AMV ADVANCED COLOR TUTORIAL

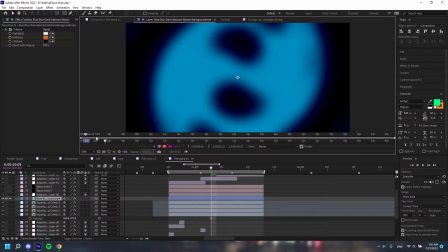4:11 It's just this stock video I found, and then I zoomed it in
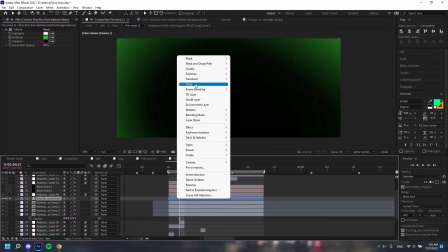4:20 all the way. And then if you go here and you find the perfect frame, right? So there's like black on, it's like mostly black, but there's some outline on the outside.
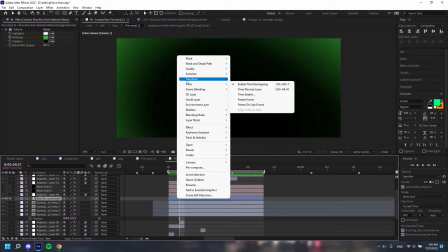4:32 And then you find the perfect frame, go to time right here, and then freeze frame,
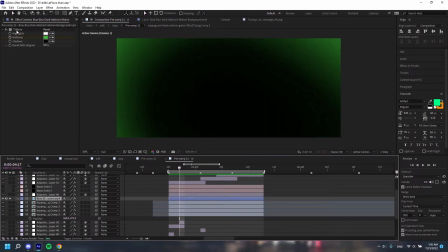4:38 and then you put tritone on it to change the color.
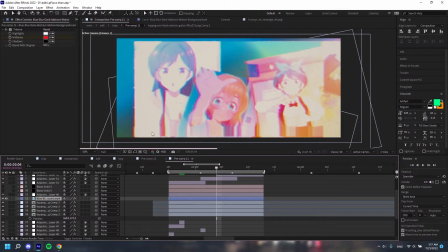4:43 But if the color is fine for you, then you can just leave it.
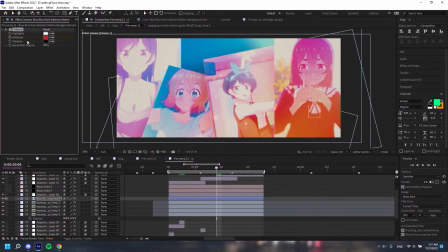4:46 But I want to change the colors because they do not have to be one color all the time.
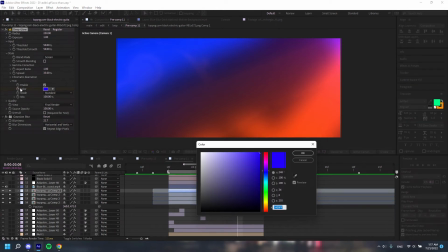4:53 You can animate the color by clicking the stopwatch next to color, and then changing the color.
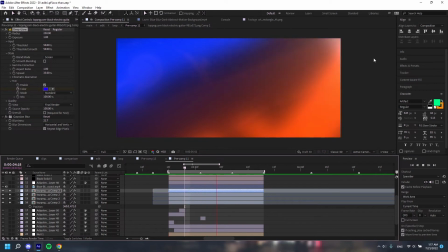5:01 So as you can see, it went to green, but you know, I'm not gonna use this for the scene.
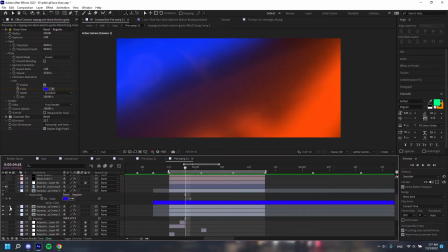5:10 So yeah. Okay, so we're done with like all the overlays I use.
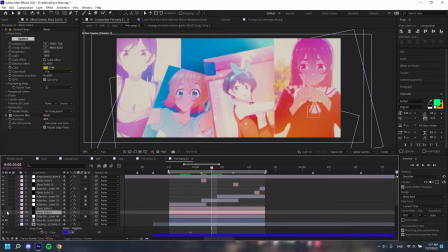5:17 So now let's go into some optical flares, because these really help bring out color too. If I just, yeah, you can see it's yellow. So I mean, these are pretty self-explanatory.
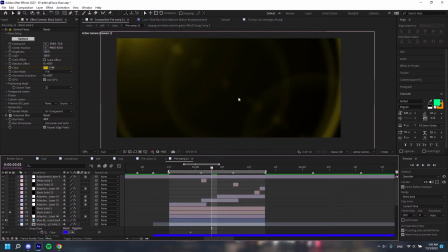5:33 I just use like the default presets.
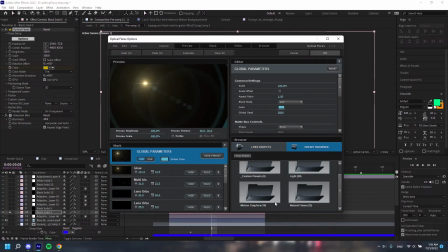5:36 So you go preset browser, and then there's all like the free ones over here, and I just use those. I usually use the ones in motion graphics and natural flares.
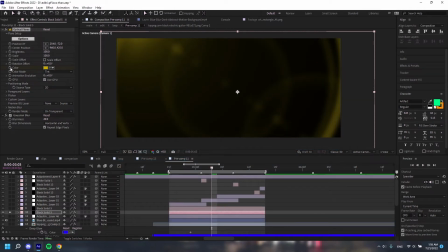5:46 I usually want to play around with the settings, but again, you could animate the color, change the color, and add blur. If it's too much of like dust and noise,
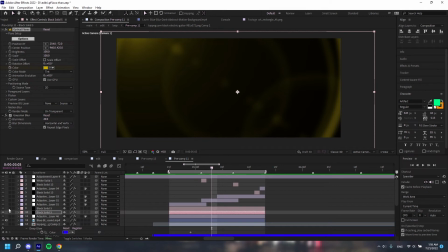6:00 you can add blur to soften it up, even though you still want like these rings. And then you just overlay them,
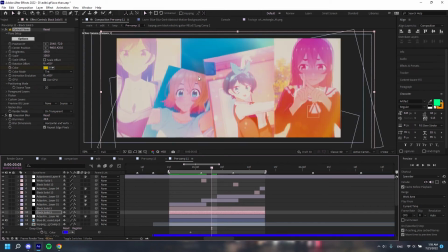6:13 and yeah. So now we got these cool dust particles and like these rings. And then last but not least, we got color correction.
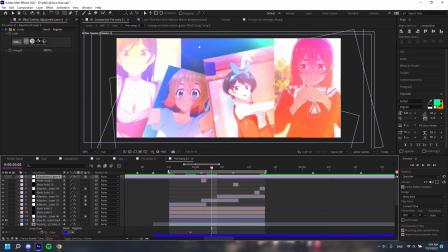6:27 Color correction really plays a big role in you know, when you're coloring a scene, because you know, right now this looks like dog shit, but once we add a color correction,
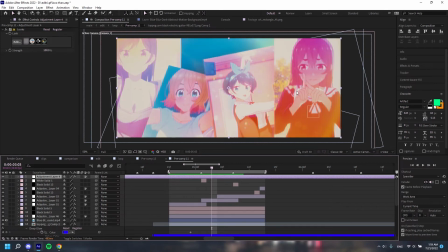6:41 it like tones down most of the colors to blend them all in. And I'll show you what color correction this one is.
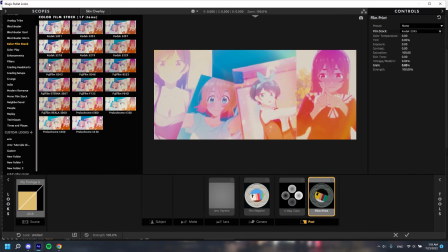6:52 But you know, I vary color correction from edit to edit, so it all differs from scene to scene depending on which anime or movie or media you're using.
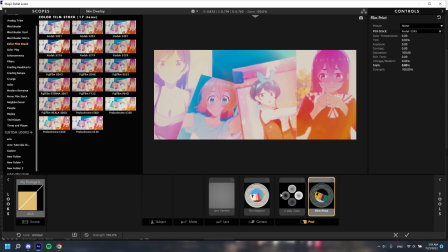7:04 So the one I am using is one of the free ones. So not free, because you know, all these you can get for free, but the free presets,
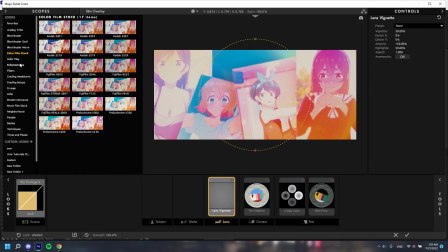7:23 so they're in color film stock if you have like this version of Magic Bullox, and they're all the way down here.
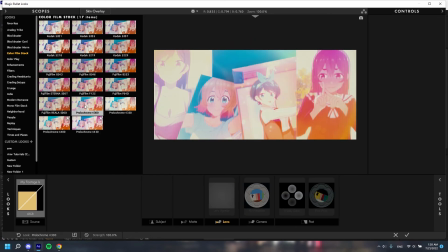7:31 And then the one I usually use is Polychrome
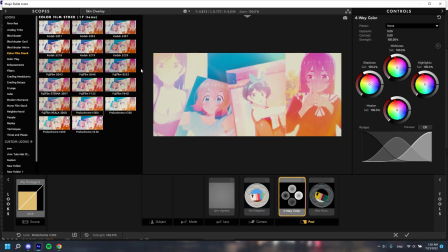7:36 4300, and then you just want to mess around with the settings.
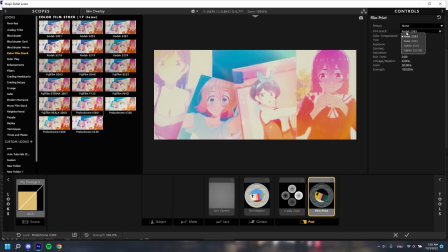7:40 So I go to film print right here, change it to Kodak 2395. But you know, both look good. I just prefer like the darkness of 2395. And I usually turn down the grain.
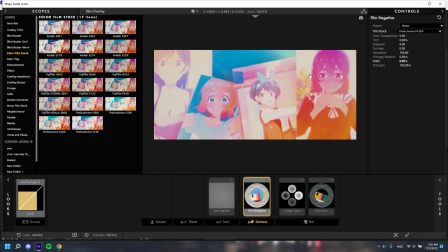8:00 I know people like grain, but it like breaks my computer, so I ain't gonna have that happen.